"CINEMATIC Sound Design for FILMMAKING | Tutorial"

Now I have the first 10 seconds, the idea for the first 10 seconds of what I want to do here. Now I'm going to go through the entire trailer and I'm going to start figuring out all the different notes and planning out all the different sections
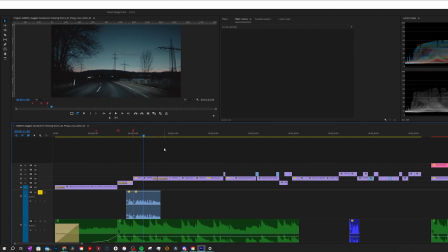261s
that I want to have little sound design elements or strong musical breaks and kind of just get an idea of exactly what I want to do.
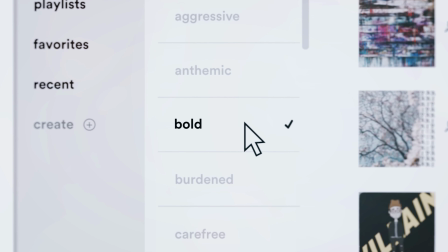268s
Now for this entire project, I've gotten all of these music and sound design assets from audio.com. Now, some of you guys might not consider music as sound design, but I'm going to show you guys how blurry those lines get in just a second and how much the music and the sound design work together to create this overall feeling of your film.
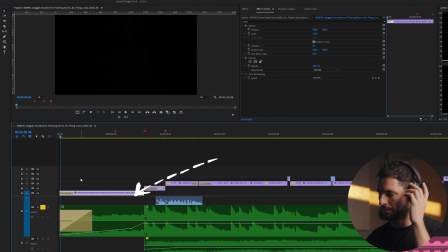286s
So we're going to listen to the first track that I put on here. This is just the music track.
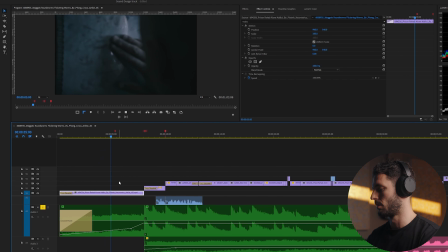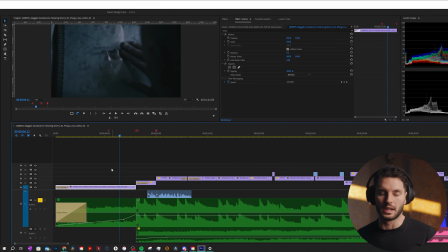298s
So a big reason why I chose this first track is because it starts to build this uncomfortable tension. And this first scene of this creepy dude looking into this mirror, I just felt like we wanted to start building some tension. We're gonna rise this into the next musical section.
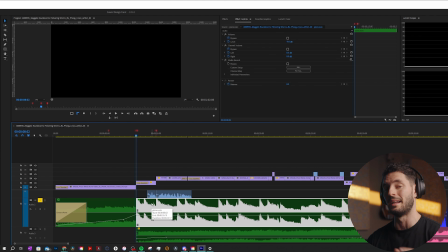317s
Now this next audio track was from audio.com, and it's a track called Obsidian by Brian Hill.
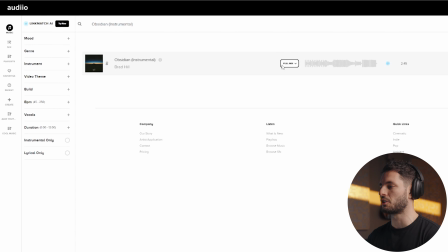323s
Now what's awesome about audio is that you could take a track like this by Brian Hill, and while all of that stuff is good, the track is great, I just wanted the piano aspect of it.
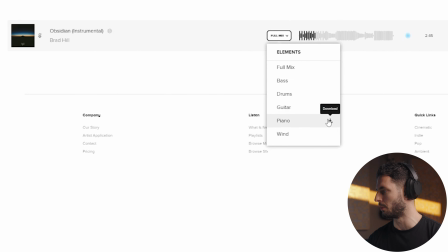337s
So I could literally go on here and just download the piano, throw that specific stem on my timeline.
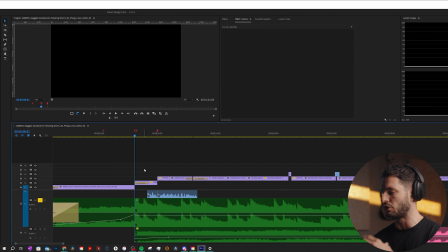345s
This kind of dark, ominous,
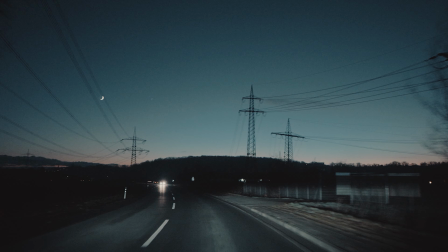347s
rhythmic piano just doing this droning kind of rhythm sound was really exactly what I wanted for the piece. Now, if we go back to the original music track, you'll notice that there's not really a great transition between that music track and the other one.
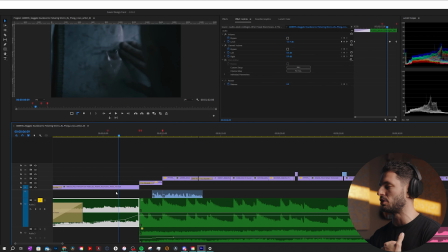363s
And to me, it's because this first music track is a little bit higher pitched than it needs to be. So what I did was I put in a pitch shifter. I basically lowered the pitch down -3 semitones. And it was just to give a little bit smoother of a transition from this sound to the piano.
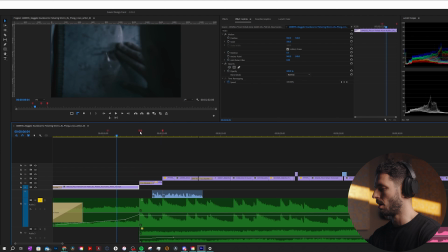381s
This is what it sounds like with the pitch shifter on. Now this is with it off. And that's something that you guys can do with the music tracks. This is a great tool to use to kind of blend tracks in together and make them feel like at least they're in the same key or in the same world.
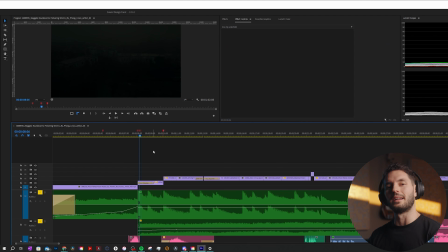401s
Now this next thing that I did was pretty cool. I basically took a atmospheric sound that I thought was pretty creepy, and here's how this sounds.
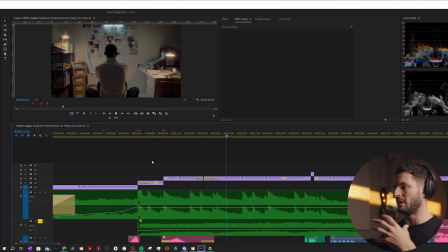411s
You can kind of hear it kind of droning, giving this overall dark atmosphere. And I wanted to add that to this piano sound because to me, the piano sound, while I liked how simple it was and how droning it wasn't filling enough of the atmosphere and giving you kind of like that next layer of darkness that I wanted to bring to the edit.
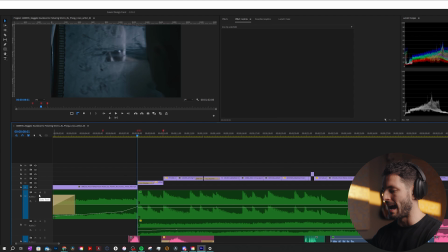433s
So what I did was I added 2 tracks. I added the original piano track, and then I also used this track right here, completely different track. And because they were in the same key, I put them right on top of each other and I let them play at the same time.
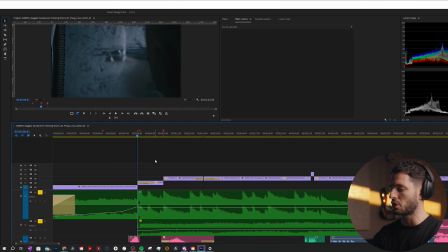451s
And this is what it sounds like with the piano track and this atmospheric track together.
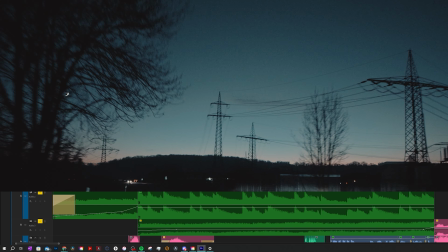The next music piece was this piece right here. As you can see, like throughout the trailer, it's building up.
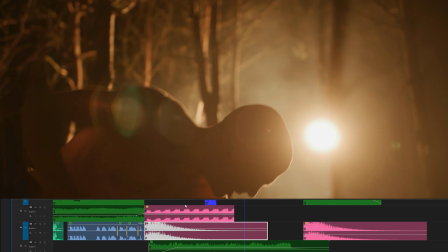469s
You have clips kind of coming in faster.
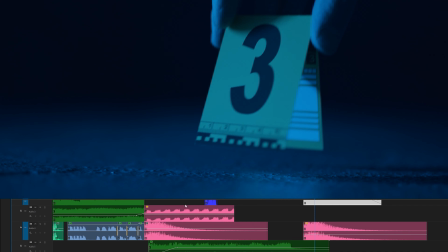472s
You have the momentum of the trailer feeling like it's moving and it's trying to reach a sort of climax. Now, that was kind of the end of the trailer,
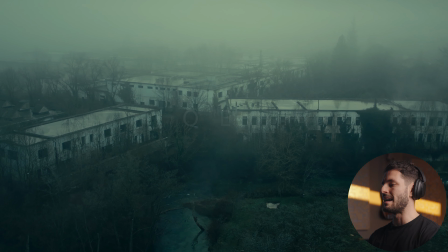481s
but then I threw back in this music piece kind of as like a little motif for the edit. And that droning piano sound, it's in the beginning of the trailer and it's also at the end of the trailer, and it kind of reminds you that this darkness isn't gone.
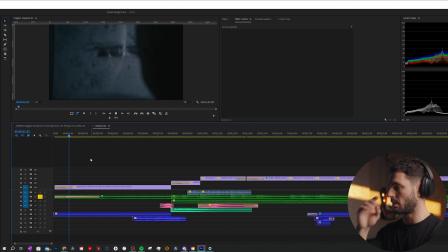496s
Coming into this first section, right? Listening to just the music and watching just this opening scene.
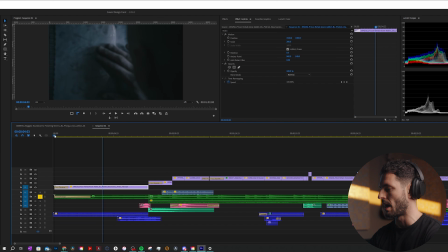503s
We have the music rising, and then all of a sudden, boom, or we go into that drone shot.
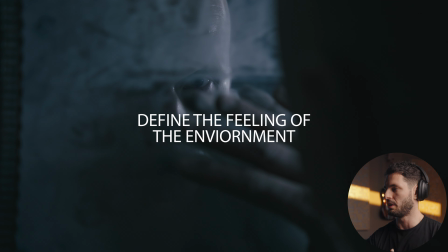509s
If we take a look at this scene, if I was to describe this, it feels cold, it feels dark, but it feels big, it feels spacious. And if I'm thinking about this from an atmosphere level, I'm thinking, okay, well, I want to make this place feel big, spacious, dark, empty, a little bit creepy. So what I did was I found this sound from audio.com,
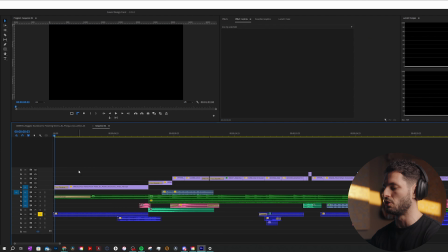534s
and let's have a listen to it with just this sound put in without the music.
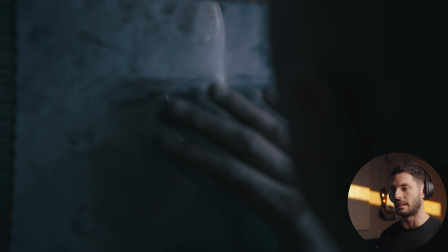539s
It's an atmospheric sound, and as you could hear it, it sounds big, it sounds spacious,
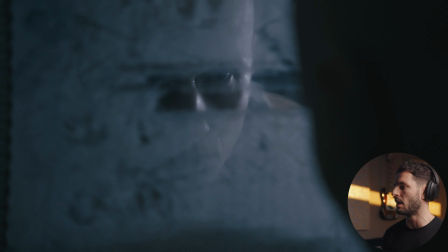544s
and you could also hear like dripping of water or something. You know, it looks like maybe he's over a sink, so it kind of plays into all that.
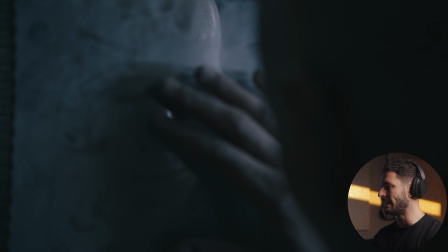553s
Now, the other thing that we notice right away is that right here, he starts moving his hand across the mirror. We want to sound design that, and again, give more character to the edit, put you in this scene, and the best way to do that is by really nailing this sound.
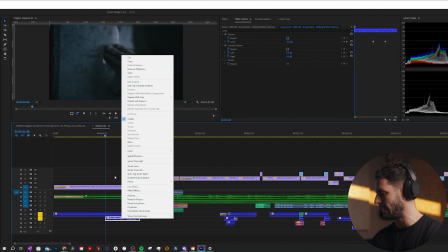569s
So I found this sound right here, and just listening to this sound,
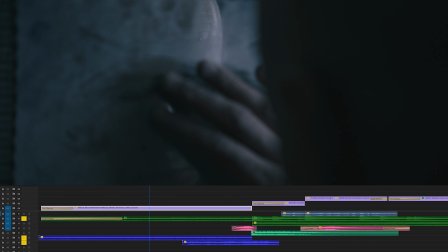576s
it sounds exactly like he's moving it across. And it took me a minute to get the timing right, but I got it to where it felt right on the money. And that's the way it sounded with that. Now, if we take a listen to this scene, this opening scene, this is what it all sounds like with the full thing coming together.
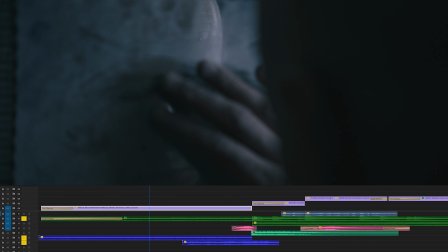The last element that I brought in was a little riser. You know, using risers is a great way to transition from one scene to another. It's a very powerful tool, but you don't want to overuse risers. You want to make sure that you use them in the right places at the right time.
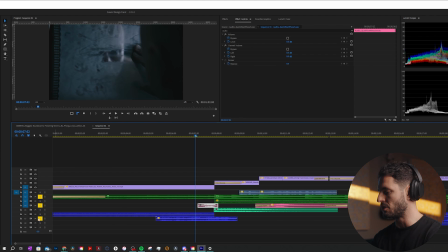615s
And of course, I got this riser from audio, and just listening to the riser alone, this is what it sounds like. It's subtle, it's not too much, but listening to it all together, this is what it sounds like.
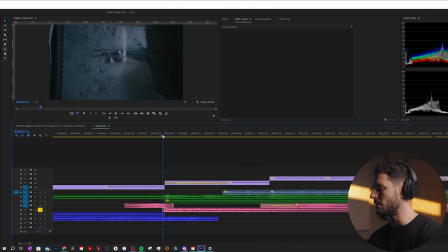628s
Now, the next thing that I wanted to add right away is a hit right into this opening scene of the town, right? So the hit that I used was this. And just going from the riser to the hit, this is what it sounds like. A subsonic hit to me resembles something that's transitioning, that's a little bit smoother of a transition rather than a hit that's a little bit more impactful and a little bit more sharp. Using this subsonic hit into this kind of introduces this next part without it being so drastic.
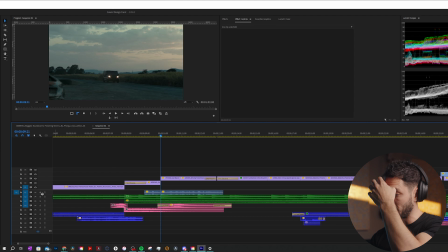662s
The next thing that I wanted to add was this car scene. I thought this was a great place to add some sound design.
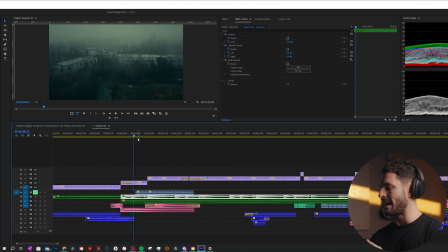671s
All I did was add this car passing. I let it kind of linger on into this next scene of from car passing to inside the car.
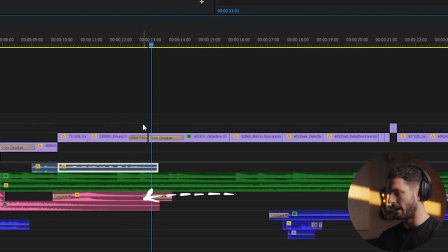680s
And I just left the tail of that sound in there. Coming into this scene, I didn't really add sound design here.
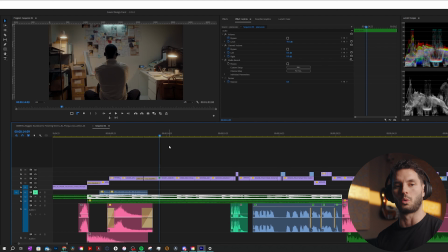686s
I thought this was great to let the voiceover of the trailer take over and let that be the highlight here purposefully because I wanted you to just listen to the voiceover.
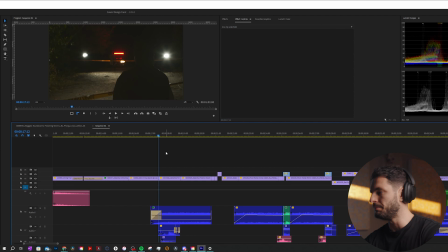698s
Now in this scene right here, it's nighttime. I want to build this night forest atmosphere. And then you see this guy kind of walking and he kind of grabs the plastic and he's walking past the plastic. So in my mind, he's got to be walking on dirt. That's one aspect of it. And then he's also got to move this plastic.
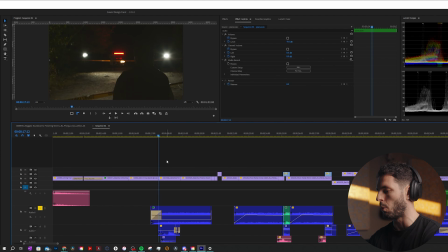715s
So I'm going to show you each sound design element one by one. This was the atmospheric sound design that I brought in. Now, the other thing that I did was add footsteps walking. And again, just like with any sound design, you have to time it right.
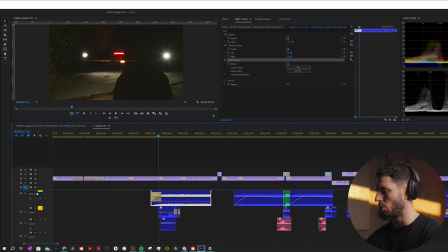731s
It has to be in the right spot at the right time. So if we pay attention to just the sound of him walking, this is what it sounds like. And to me, that sounded believable enough. And then the next layer of sound design here was moving this plastic out of the way.